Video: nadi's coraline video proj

In this video, we're going to be analyzing stop-motion film Caroline. Coraline.
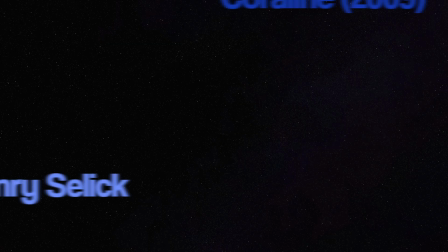(0:05)
Right, sorry. Coraline by Henry Selick.
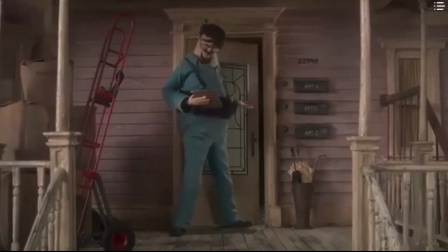(0:09)
We're going to be analyzing some shots from the film and identifying how they apply to cinematography and the auteur theory.
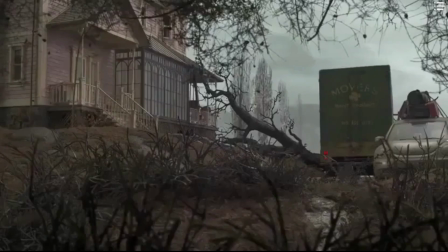(0:15)
First up, cinematography. Cinematography is the art of photography and camera work in filmmaking.
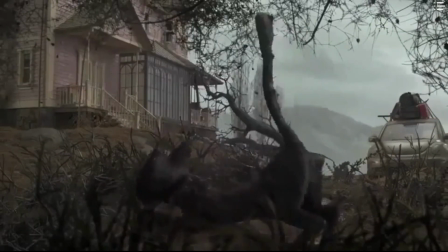(0:22)
In this film, Selick has assigned a set of behaviors to the camera to help propel the story forward.
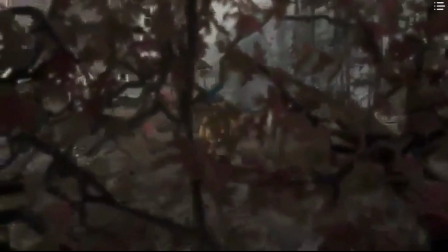(0:28)
Basically, Selick is using the camera itself as a catalyst for Coraline's discoveries.
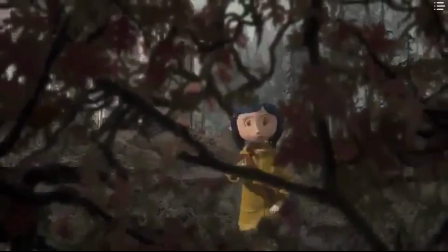(0:32)
In this scene, we see Coraline walking towards a bush, but also towards the camera.
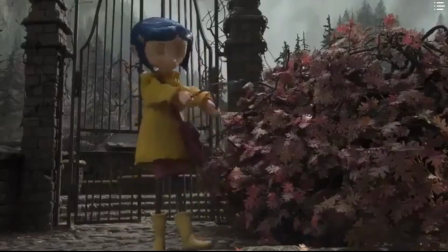(0:38)
Sitting directly in front of the camera is the very dowsing rod that is going to lead Coraline to the old well.
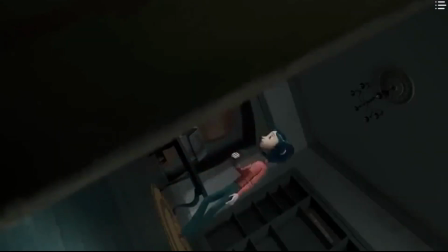(0:46)
In this second shot is Coraline's very first encounter with the little door.
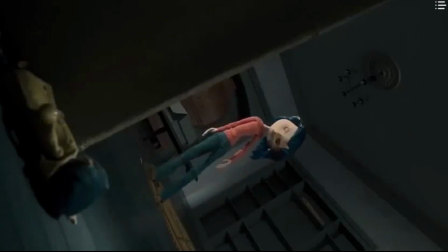(0:50)
Coraline looks towards where the camera is placed and walks directly towards it, discovering the little door. And in the process, she abuses that poor box. I'm sure you get it by now, but here's one more example for you.
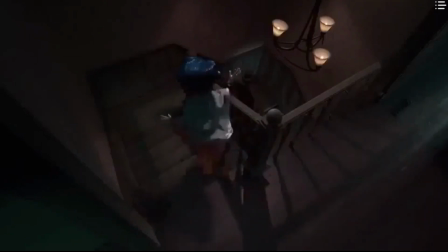(1:04)
Coraline literally running towards the camera to make the biggest discovery of the entire film.
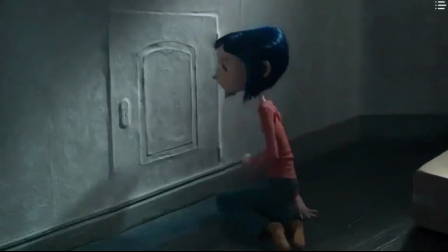(1:09)
That little door behind that poor box that's now dead, that door goes somewhere.
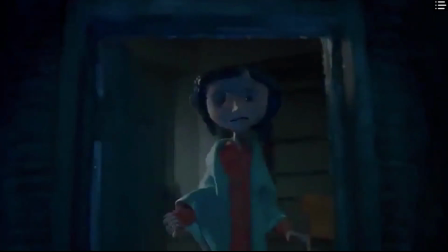(1:15)
The other world. A world that is seemingly better than Coraline's reality.
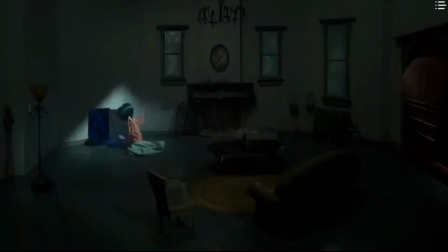(1:20)
It's so unbelievable how amazing this place is that even Coraline's parents insinuate that she's dreaming.
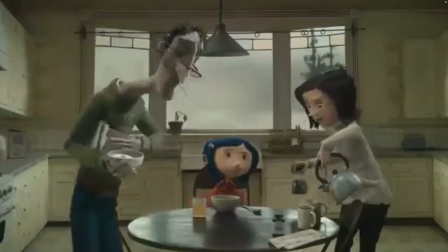(1:27) Coraline, you only dreamed you ate all that chicken.
Yeah, Anyway,
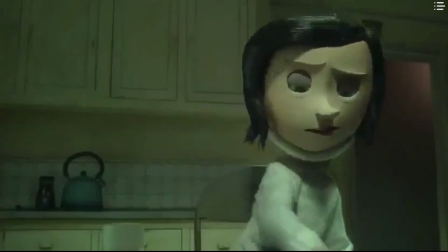(1:33)
Selick uses lighting to make a clear and jarring distinction between Coraline's reality and the other world.
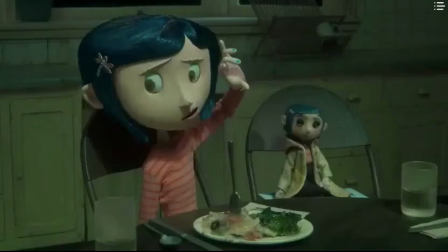(1:40)
Coraline's reality is dark, gray, and kind of bland, while the other world is presented as bright, colorful, and vibrant.
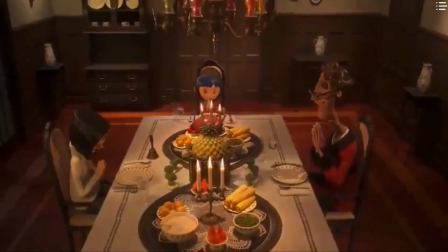(1:49)
The dramatic difference between the two worlds makes the other world not only appealing to the eye, but inviting to Coraline.
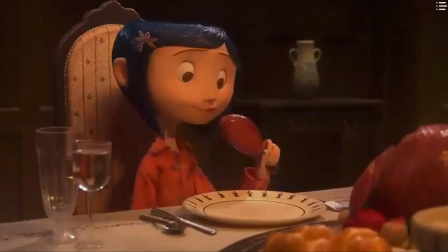(1:57)
A really unique way that Selick uses lighting is to imply that time has passed and to provide a really smooth transition into the next scene.
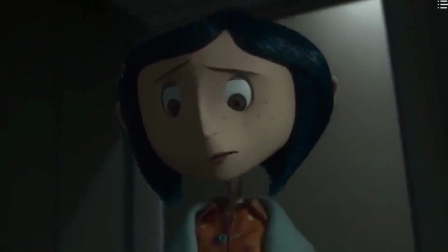(2:06)
It's a bit hard to explain, so I'll let you see this one for yourself.
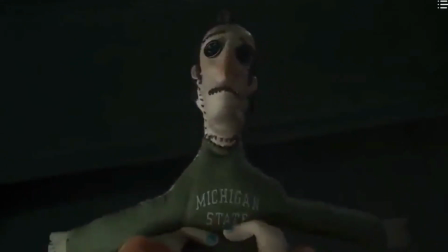(2:13) She's taken them.
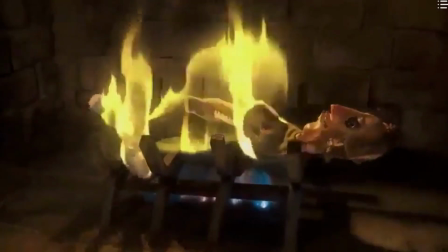(2:19)
Look at how smooth that is. In addition to just making really cool transitions with lighting, the guy just makes cool transitions.
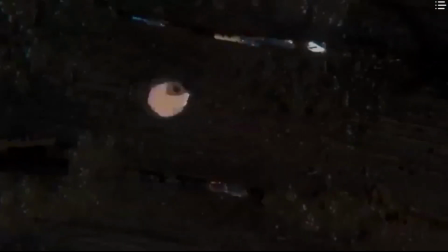(2:27)
It should be criminal how smooth these transitions are. Check out this one.
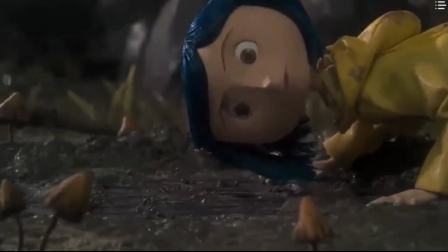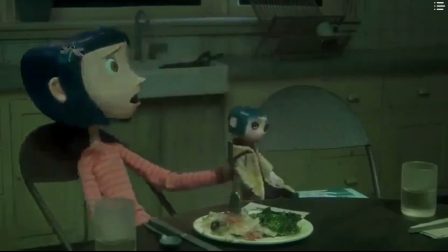(2:41)
Smooth. Criminal. Smooth criminal.
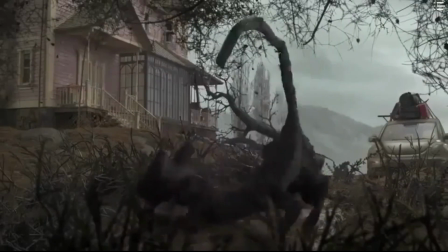(2:45)
Another way Selick uses the camera is to put emphasis on two of the most important characters, Coraline and the other mother.
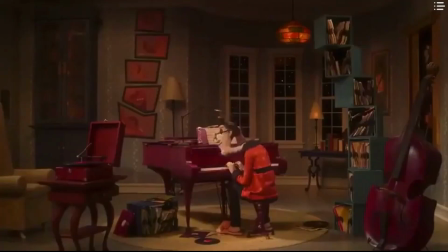(2:54)
They are both introduced with a quick and jarring zoom into the face. The other father has the same kind of introduction,
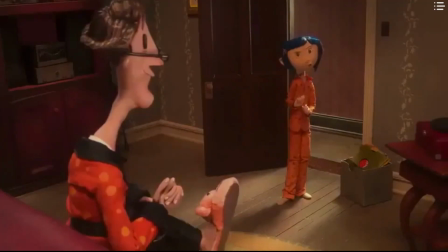(3:02)
but I'm going to argue here that since everything in the other world is simply an extension of the other mother,
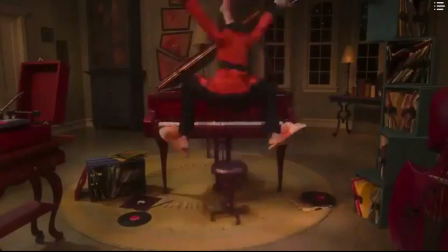(3:09)
then doesn't that make the other father just the other mother too? Meaning that they just introduced the same character twice.
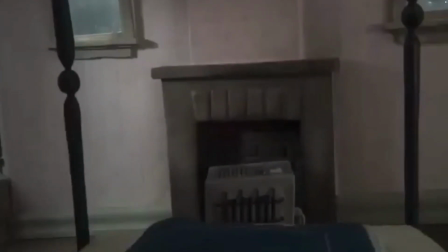(3:18)
Now, it's time for the auteur test. Is Henry Selick an auteur? Who gets to decide that?
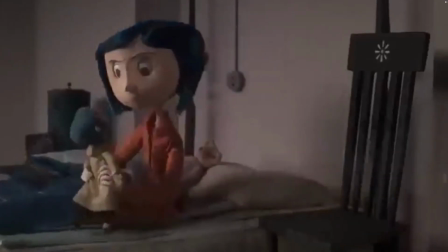(3:24)
Why do people get to decide that?
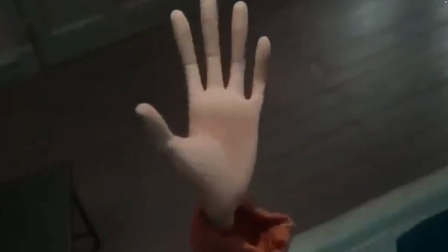(3:27)
We'll be applying Selick's film to Sarris's auteur theory to determine whether or not Henry Selick is, in fact, an auteur.
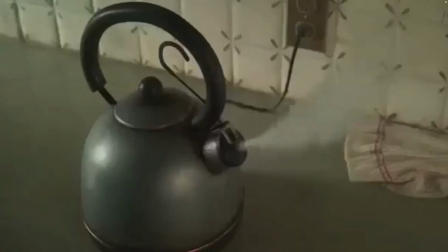(3:37)
Sarris mentions three things that make an auteur. The first being technique, which we already talked about in the cinematography portion of the video.
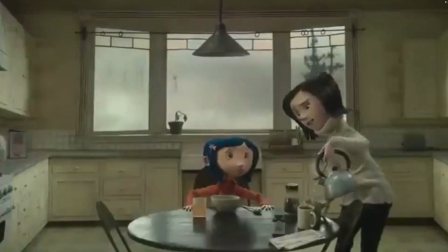(3:46)
Selick uses the camera and lighting to his advantage to tell his story. Therefore, he passes this part of the test.
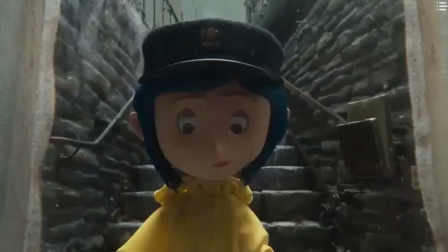(3:54)
The second in Sarris's list of criteria is personal style.
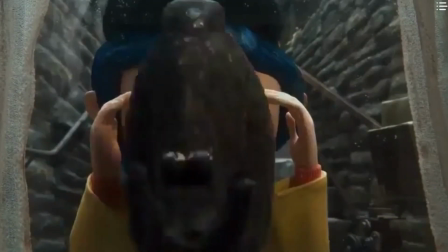(3:58)
And since Henry Selick films are commonly mistaken for similar director Tim Burton, Selick cannot pass this part of the test.